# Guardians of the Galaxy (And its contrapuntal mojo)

So yesterday I watched Guardians of the Galaxy, and I thought it was okay.
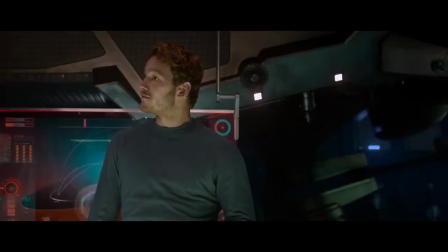This isn't really a review of the film, so I'll open with my rating of 6.5 out of 10 stars.
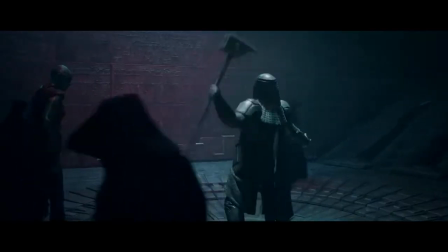This video is more about the way that the film uses popular music of the 1960s and the 1970s to manipulate tone.
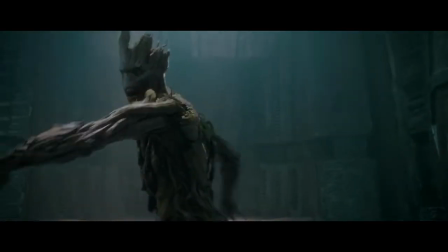Guardians of the Galaxy is a film that strives for a light-hearted tone, despite the visuals being dark and grimy. Some of the songs used in the film would be more suited to a scene of a character cheerfully running down the street in a romantic comedy.
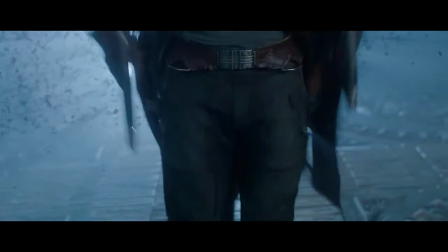The music in these films reinforce the happy and joyful environment that the characters exist in.
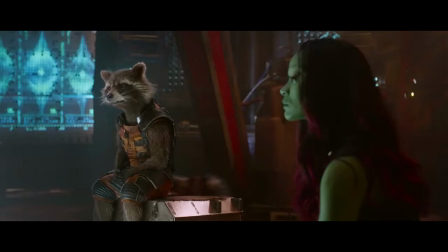In Guardians of the Galaxy, however, when the music clashes with the environment, it becomes contrapuntal.
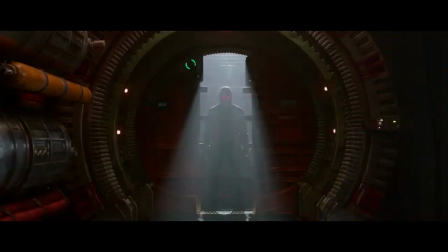That is, it makes a contrasting image that, when done right, inspires a unique tone.
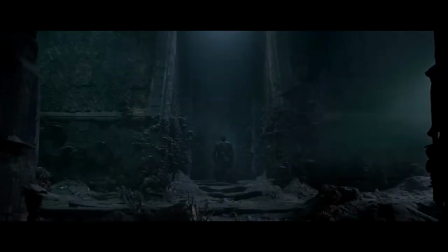A director most significantly known for using this effect is Quentin Tarantino.
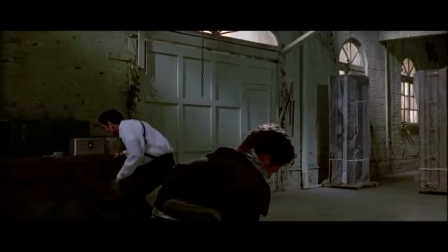A great example is the ear scene from Reservoir Dogs, to the sound of Stuck in the Middle with You.
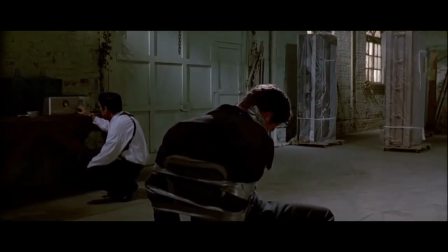The music is slightly distracting and stops the horrifyingly violent scene that's taking place,
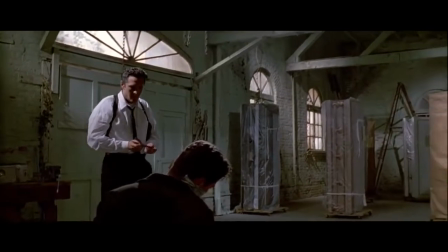spoil the cool and relaxed tone the film starts with. The song maintains the atmosphere of the film that harkens back to 1950s culture,
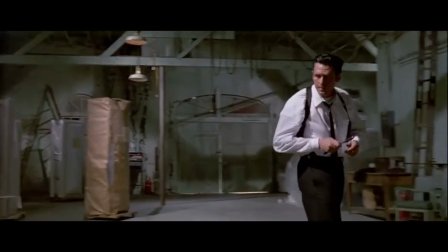whilst permitting some gratuitous violence we have since found out that Tarantino loves. Of course, Quentin Tarantino was probably inspired to make this choice by one of his many influences.
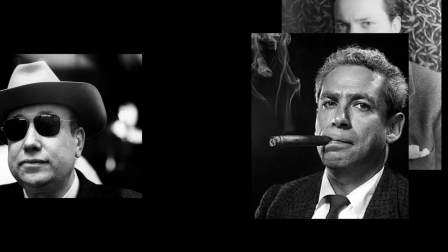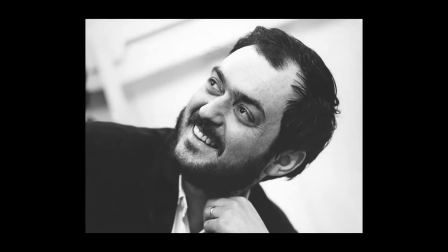Most likely Stanley Kubrick, who pioneered creating tone through music,
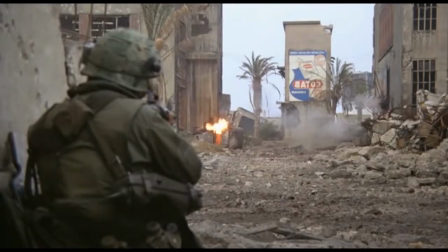occasionally contrasting with the image, such as the use of Surfin' Bird in Full Metal Jacket.
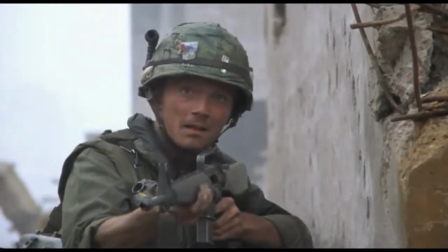This again creates a tone contrasting with the images of horrific warfare that is being presented to the audience.
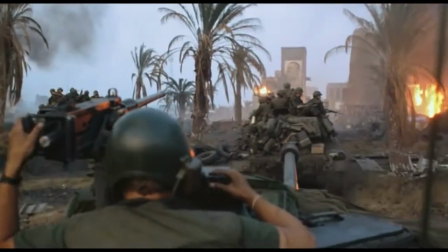What's different about the example of Kubrick is that the use of the song is the intentional statement about the horrible events happening in Vietnam,
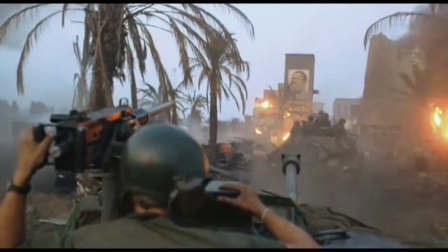showing the contrast of the pop song to war as an attempt to explain the insanity of the soldiers by unhinging the viewer.
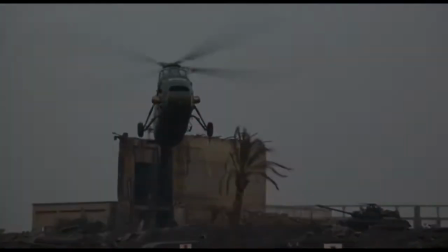An earlier Kubrick example is Dr. Strangelove,
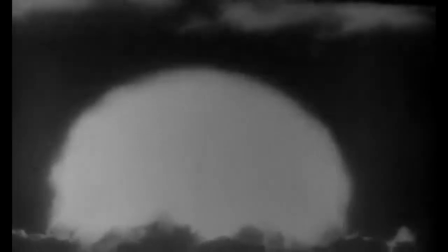where nuclear explosions are narrated by Vera Lynn singing We'll Meet Again, which at first is a cheerful but bittersweet war song.
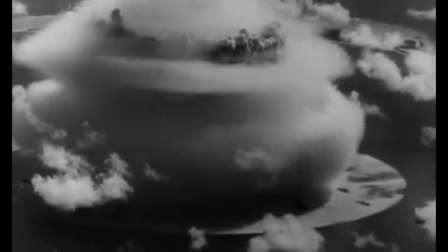The effect of this song in this position highlights the absurdity of nuclear warfare and provides a fantastic conclusion to a classic film.
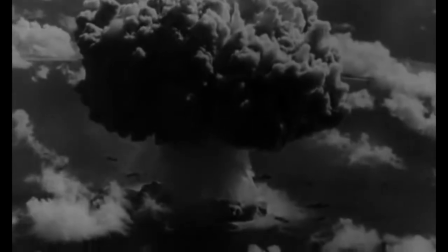So let's bring this all back to Guardians of the Galaxy. The intention of the music is not merely to reference the fact that the protagonist is a human from Earth,
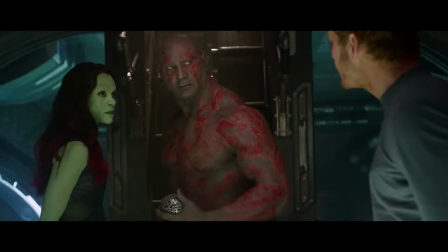but is also a technique utilized by the director to liven up scenes, which, without the contrapuntal sound,
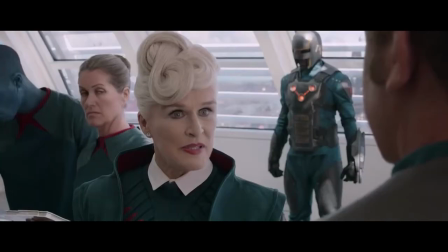may seem like straight down the line, monotonous action sequences. Manipulation of the audience is not necessarily a negative thing.
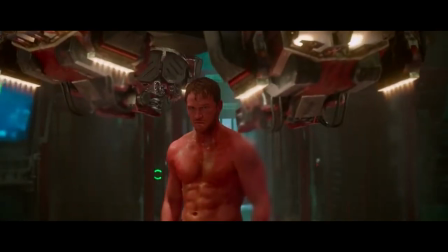In fact, you could probably say the whole career of Alfred Hitchcock relied on that power. But in Guardians of the Galaxy, it feels as if a dull film is being rescued by an eccentric feature, which the filmmakers are lucky to pull off effectively.
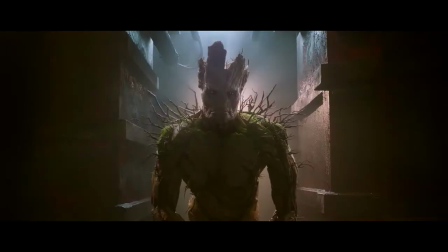To an argument against the otherwise dullness of the action sequences,
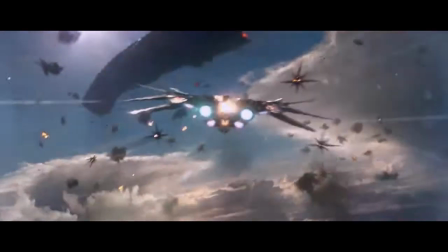I would provide the action sequences of the film without the music, and instead a more standard score, perhaps by Steve Jablonski. With those changes, I would not see anything particularly unique about the film, and with its current rating on IMDb of 9 out of 10,
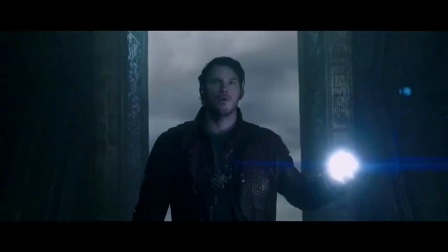I just wanted to provide a contrary opinion to an otherwise universally praised film. And if a whole success of a film, which to me is just okay, hinges on the utilization of a particular effect,
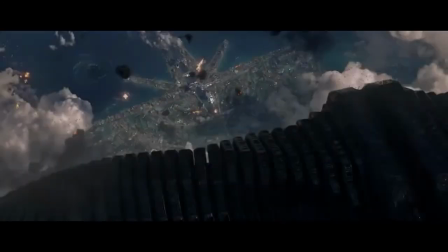I can't help but feel the remaining structure of the film is flimsy and will not stand up to further viewings.